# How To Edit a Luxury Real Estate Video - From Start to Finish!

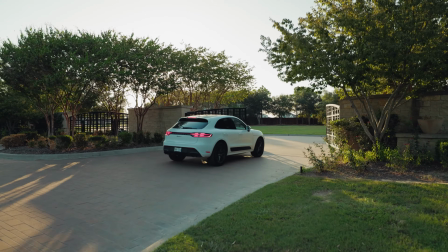4:05 We jump to the beginning, outdoor, bird, ambiance, wind for this drone shot, that car driving by.
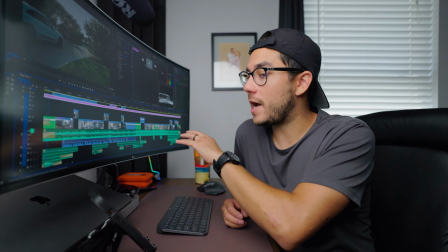4:12 One of the things, and I've mentioned this in other videos, I always turn the track off, especially if it's a very high-end video like this,
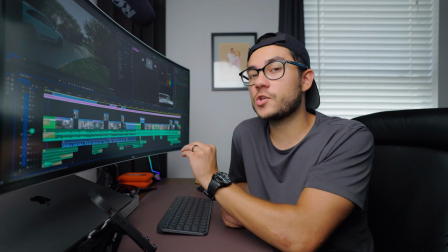4:17 not so much a regular real estate video, but I turn the music track off and I play the video back with no music.
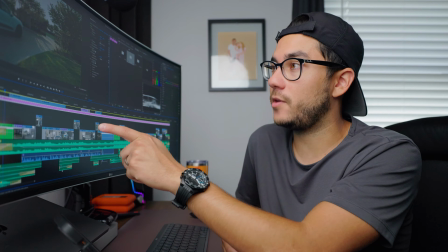4:22 That way I can really see like, oh, that needs a sound there, or that would be a sound there, and then add those in.
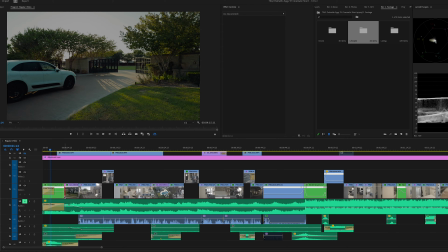4:27 So now that I give you a general idea on how my editing suite is structured and how my timeline is looking, let's actually go clip by clip and just break down this video. And you know what's even more important and honestly makes half this video? It's the music that you use, which brings me to this video sponsor, and that's Epidemic Sound.
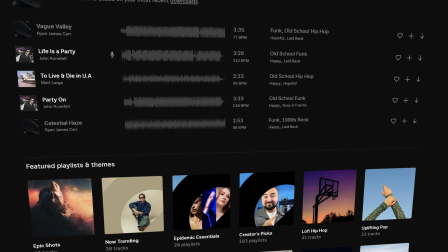4:43 If you've been around the channel, you know that I use Epidemic Sound for all the music on my channel, the music for our real estate videos, the sound design, everything comes from Epidemic Sound, and they have a new feature that I want to highlight called Sound Match, which makes finding music that much easier. So now you can upload a clip to Epidemic Sound. So I'm going to go and just click one of these clips, and it's going to use the AI powered Sound Match feature to populate some. So now we hit Sound Match, and we're going to get a curated list of music that fits this clip. So let's say I wanted to start here, like I can actually trim the clip. Really awesome. This track it automatically chose would work pretty well, but let's check out some of these other ones. So that is a really awesome feature. Honestly, one of the things I dread is whenever I'm just taking forever and not coming across that music track that really fits the vibe of the video. And for this one in particular, this music is just honestly makes half the video, because if I chose any other track, I feel like it just wouldn't hit like it does to me. So the fact that I used another clip and a couple other ones to land on that one that I chose just made it that much better and quicker. And I'm so glad they implemented that feature, because now I'm gonna use that all the time, upload a couple of clips, and that way I can actually preview them as I'm going through different tracks to make sure it's a good fit. So if you're interested in Epidemic Sound, you can head to the link in the description for a 30-day free trial, and I promise you won't be disappointed. Like I said, I use it for all of my business, the music on this channel, everything sound design comes from Epidemic Sound. And again, thanks so much to Epidemic Sound for sponsoring this video. Now back to it. So I never have things harshly come in.
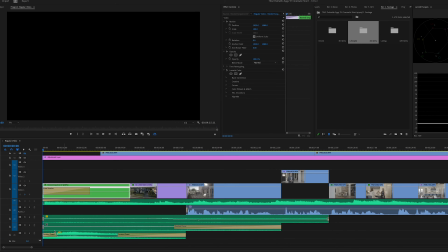6:15 So as you can see, there is a fade coming in on all of these because I don't want it to just abruptly stop.
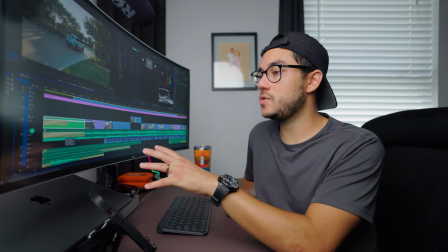6:20 And so the music fades in along with the sound design and the music. So I shot all of this in 4K 60 to have full flexibility.
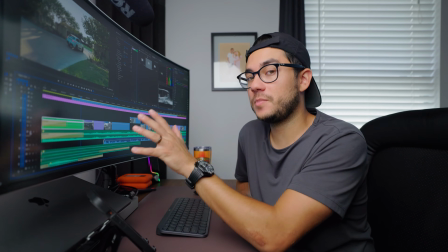6:28 And I think even this clip itself is not real time. I love doing that because that way I have full editing control, but I think this is sped up by 200%.
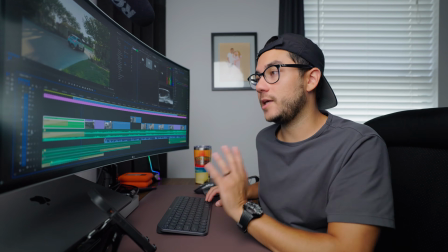6:35 So it's like a little bit slower than real time. So again, just having that full flexibility to just fit the videos best.
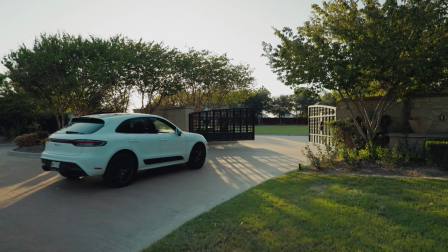6:41 So we have the car rolling in, which I wanted to do for this video. They really wanted to highlight this gated area that's really nice.
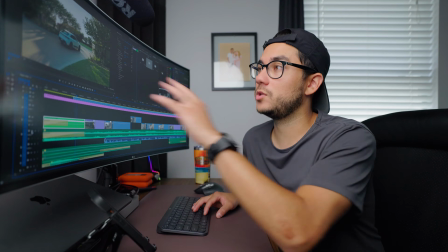6:47 Luckily, we got to do this at sunset, which is great. You have that really nice golden hour light, followed by the next shot,
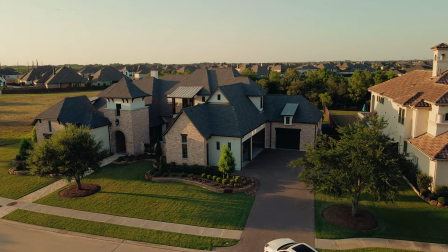6:53 which is a drone shot of the car pulling up to the home. And this is great because it follows that first clip,
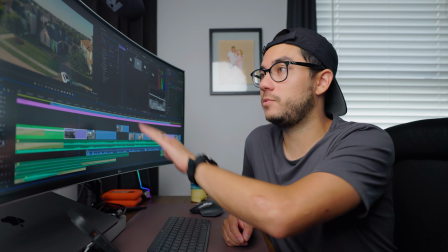6:59 and then it continues with the car pulling up to the home because we're gonna go tour it.
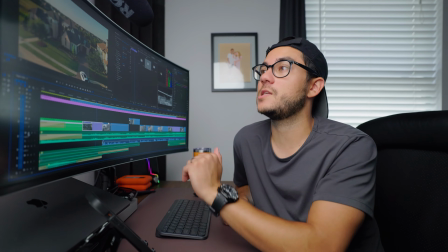7:03 And I love this shot so much because it does so many things in the sense of showing you the home immediately at like 6 seconds in,
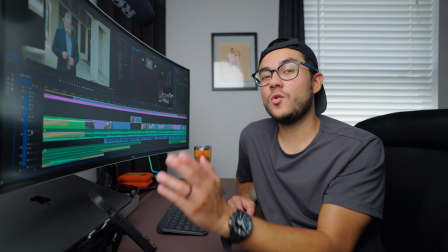7:10 and it's still continuing like that first part of the video. So this is a agent that I just started working with.
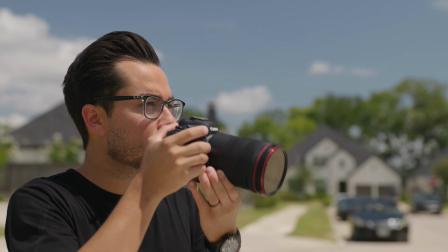7:17 This is actually our first shoot. So there was a bit of a pressure on this for me because it was his most high-end luxury listing.
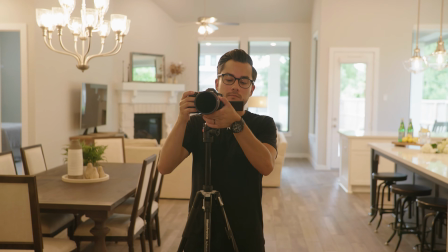7:23 Haven't worked with this guy, and it went great. He loved everything we did. We did a full photo video package and obviously went all out for the video.
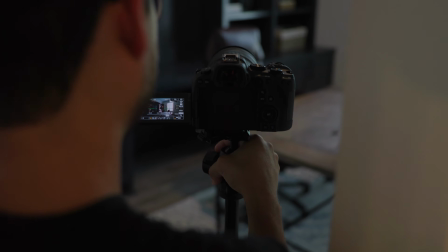7:30 And I just was blown away by the fact that he actually wrote this script.
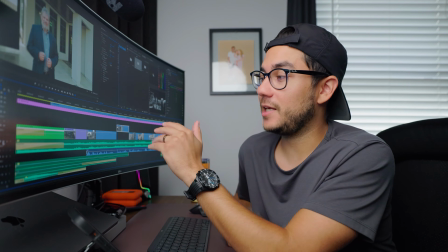7:35 He did a great job, and it just added so much to this.
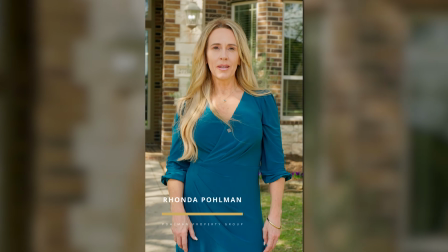7:39 And so I made it a bit of a voiceover, not so much just like an on-camera intro like other real estate videos, and I think it just stepped up the level of this video for sure.
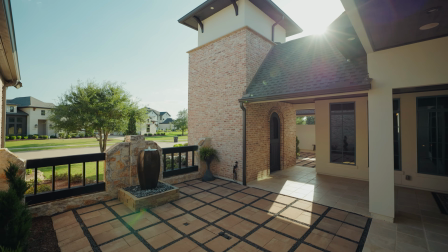7:47 So we jump from here to then this part. Again, filming this at the best time of day. I love sun flares, just anything like that that just makes it look more unique.
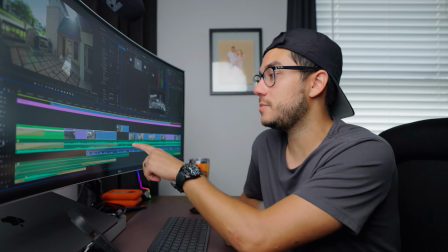7:56 Obviously this courtyard is really nice, and it's where he's going to be speaking next, so it kind of transitions you into that smoothly.
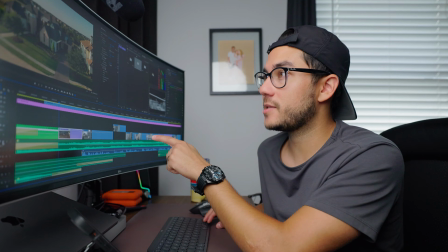8:02 Real quick, back to this part, which goes with this next part I'm about to say. I do every scene, if possible, a couple of times.
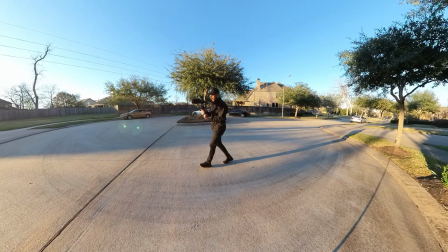8:08 So I actually had a gimbal shot of this that I didn't use because I just wanted to change the perspectives from that first gated shot being a gimbal shot,
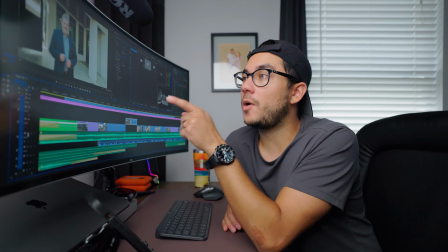8:16 then drone shot, then this courtyard shot. And with him on camera, we did it like 5 takes just because there was little things.
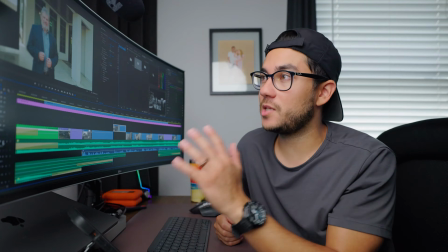8:22 There's a lot of movement. I was walking. Some of the takes he didn't nail it. Just have a bunch of options.
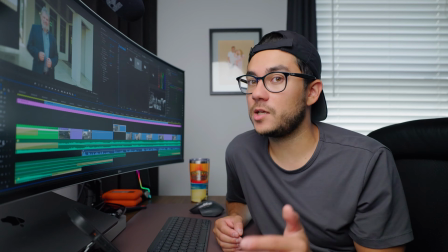8:27 Even if someone nails it the first time, I'm like, hey, that was great, but let's do it again just to be safe. Make sure we're covered in case I had maybe missed something on my end. And this was perfect because once I was in editing, he stumbled on that last line. So it was great that I had other footage to work with.
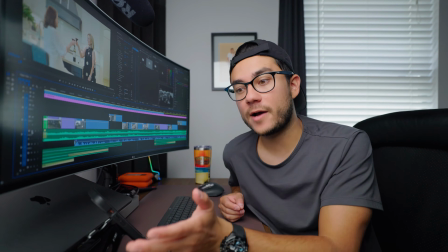8:41 So he's talking about how being a master at your craft in his industry in real estate is custom home builders.
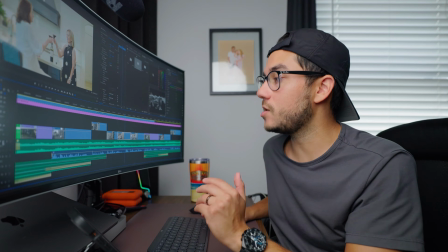8:47 This property is like literally like a work of art. He's going along with that. So whatever he's saying, I'm basically showcasing that.
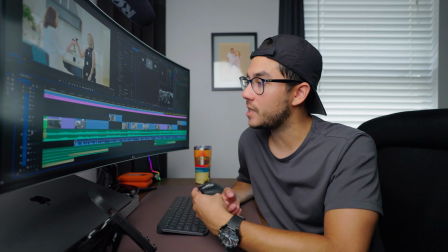8:54 And I'm not giving him too much screen time because it's not necessary. Only where it is necessary.
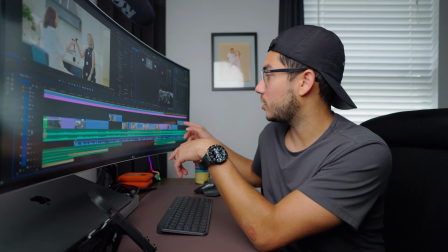8:58 Like obviously introducing him here, showing that he's talking, and then again later right here when he says we're gonna tour the home, but everything else is just kind of something about the video.
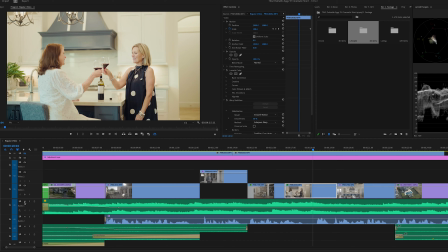9:06 And I always love the addition of people in videos, like, you know, actors per se, but this is his wife and then the interior designer.
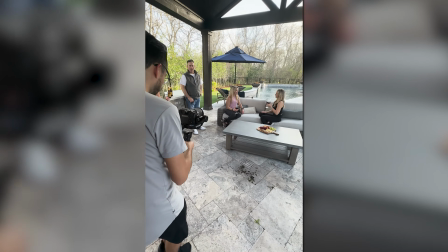9:14 It was really cool that they were down for this, but really easy to do this. I've made videos on lifestyle shoots like this, but just giving them simple directions.
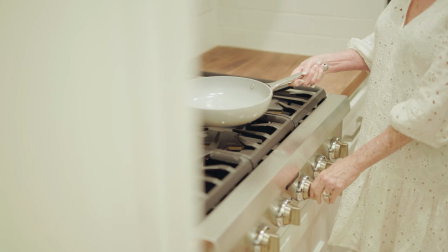9:21 I basically had them do this scene and just take them around the home doing things that are really unique to this property, and it worked out great because I had a variety to choose from.
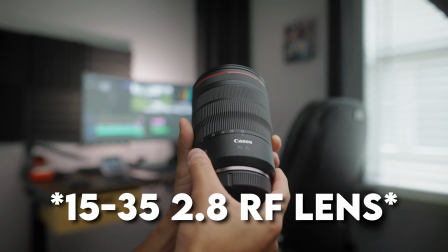9:29 And everything was shot on my 15-35 2.8 RF lens except this,
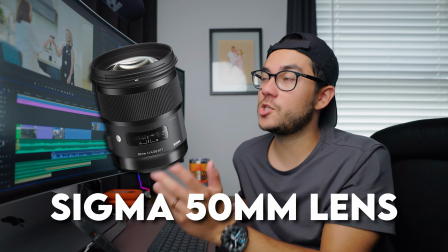9:34 and the other lifestyle shots I used my Sigma 50mm lens just for a more produced, different looking type type of shot, which worked great.
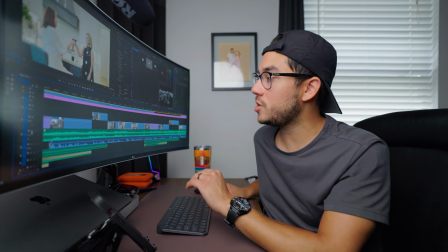9:41 So again, we showcased a teaser of the kitchen, and I did the same here by not using a wide shot.
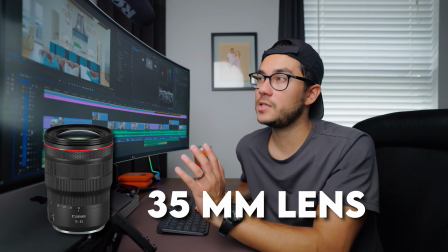9:46 This was at 35 mil, I believe, but just so you can see like, oh wow, like this is gonna be really good to check out.
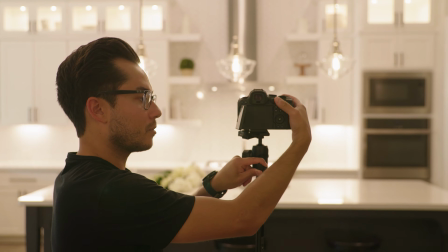9:52 Just keeping the viewer engaged with what he's saying. And I love these shots. These are slider shots. You know, I'm just going left to right with my gimbal.
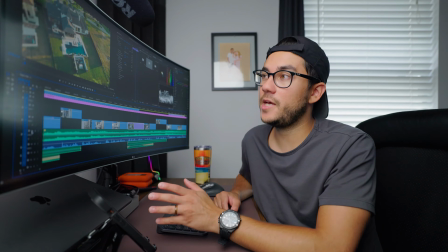9:58 Just makes it look really different from just all the regular gimbal shots. So again, now showing the exterior of the home again, just like the work of the masters, like he said.
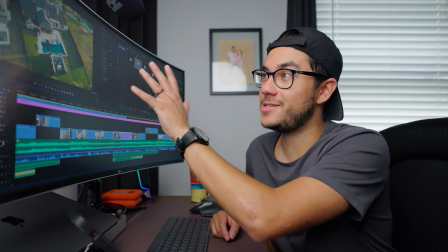10:06 Like I said, it is a work of art. This is such a unique, incredible property.
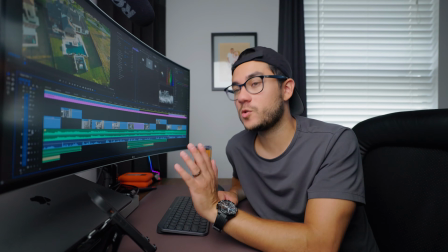10:10 So just again, the fact that we had the voiceover made it so much better because we already know what shots to use in a sense.
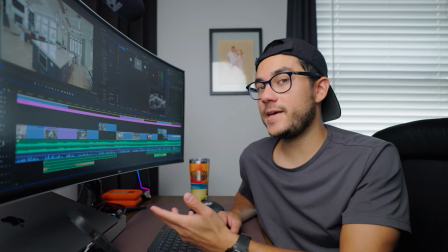10:17 So he says, such is the case for this home we're about to tour.
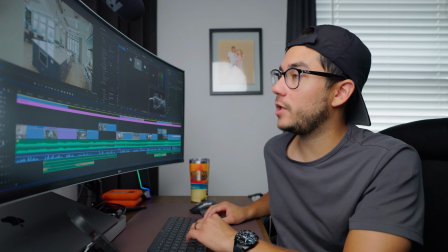10:19 I thought that was a great shot to give him some more screen time, and then show another teaser where it shows the whole home, but not just giving too much away.
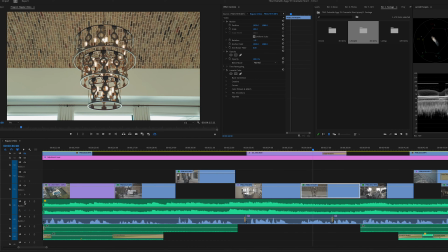10:26 That's why it's only there for a second, and then quickly jump to a super unique detail like the chandelier along with that brick design, just to break it up.
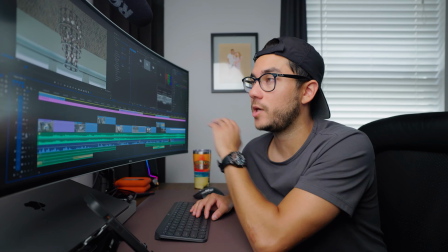10:34 And that's why I love using compressed tight shots for details, not just doing everything wide, because it just makes it look a lot different and more interesting.
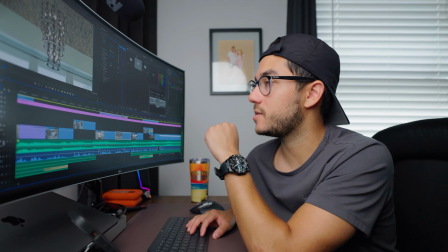10:41 Like this next shot.
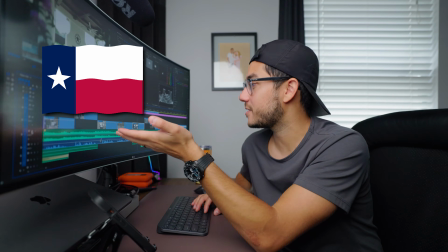10:43 So it says, God bless Texas, and I thought it was really cool as I was coming across it because this is based in Texas, and just another artsy shot of like, you know, really great design of the home.
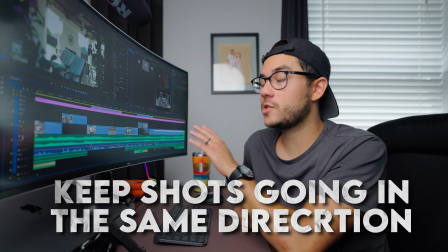10:51 And one thing here, you're gonna see that a lot of these shots are going in the same direction. I say this a lot.
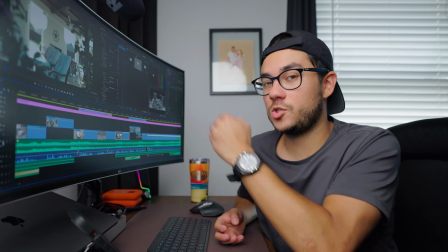10:56 Have your shots going in the same direction. You'll see in the other video once we jump to the listing part, it just makes the edit so much smoother.
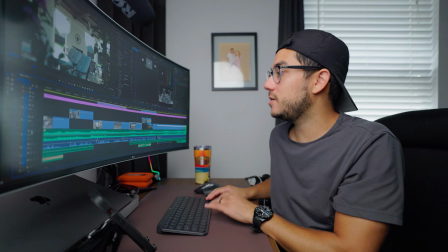11:02 So right now this is going, you know, turning, panning left to right. Same thing with this. I actually reversed this clip.
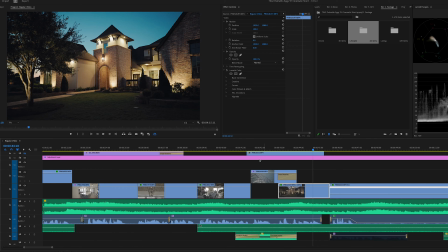11:08 You can see it's reversed because I wanted to match the direction of the other one, so it just flows a lot better. And real quick, before jumping to the next part, if you're getting value out of this and you're a real estate photographer, videographer, you should really think about joining my community.
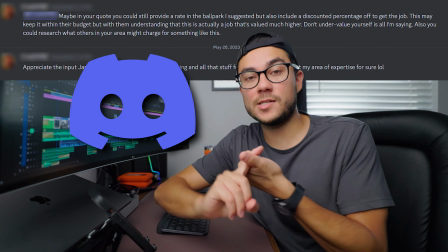11:23 It's $5 a month, and the great thing about it is you get access to a private Discord group where me and other real estate photographers, videographers chat. It's a growing community. I think we already have like 40 plus members in there, which is great because everyone's posting their work, asking questions. I've gotten value out of it. And then you also get access to a welcome digital pack of editing assets that I use constantly, like LUTs, presets, audio effects,
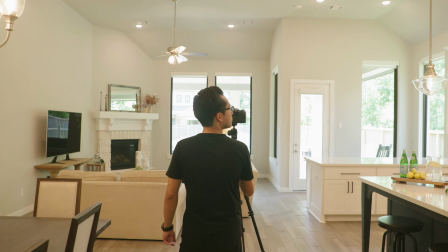11:45 sky replacement packs, and you get access to a behind the scenes video series that I post every month where I take you along to actual jobs and I show you a
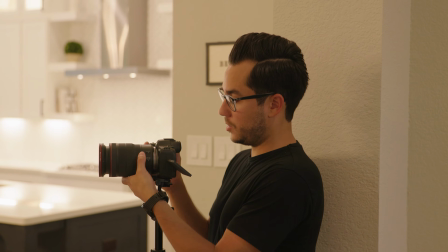11:54 really raw, uncut video of how that shoot's going and why I'm doing the things that I'm doing, how I'm setting shots up, everything like that.
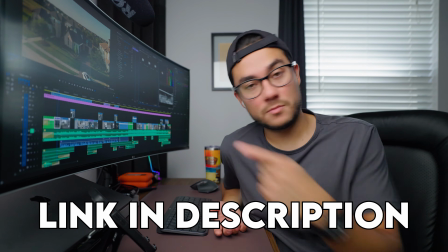12:00 So if you're interested, that will also be linked down below. Okay. Back to the video. That was the whole voiceover section.
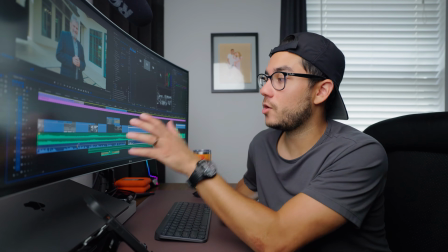12:06 Again, it was really easy once I decided to go this route because I already knew what shots to showcase.
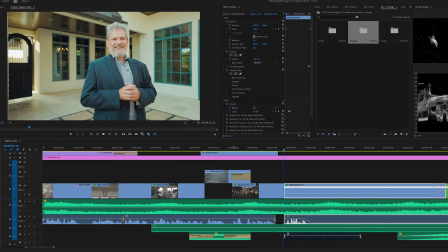12:11 So now he says, let's go inside. He's gonna turn around and we're gonna jump into the home.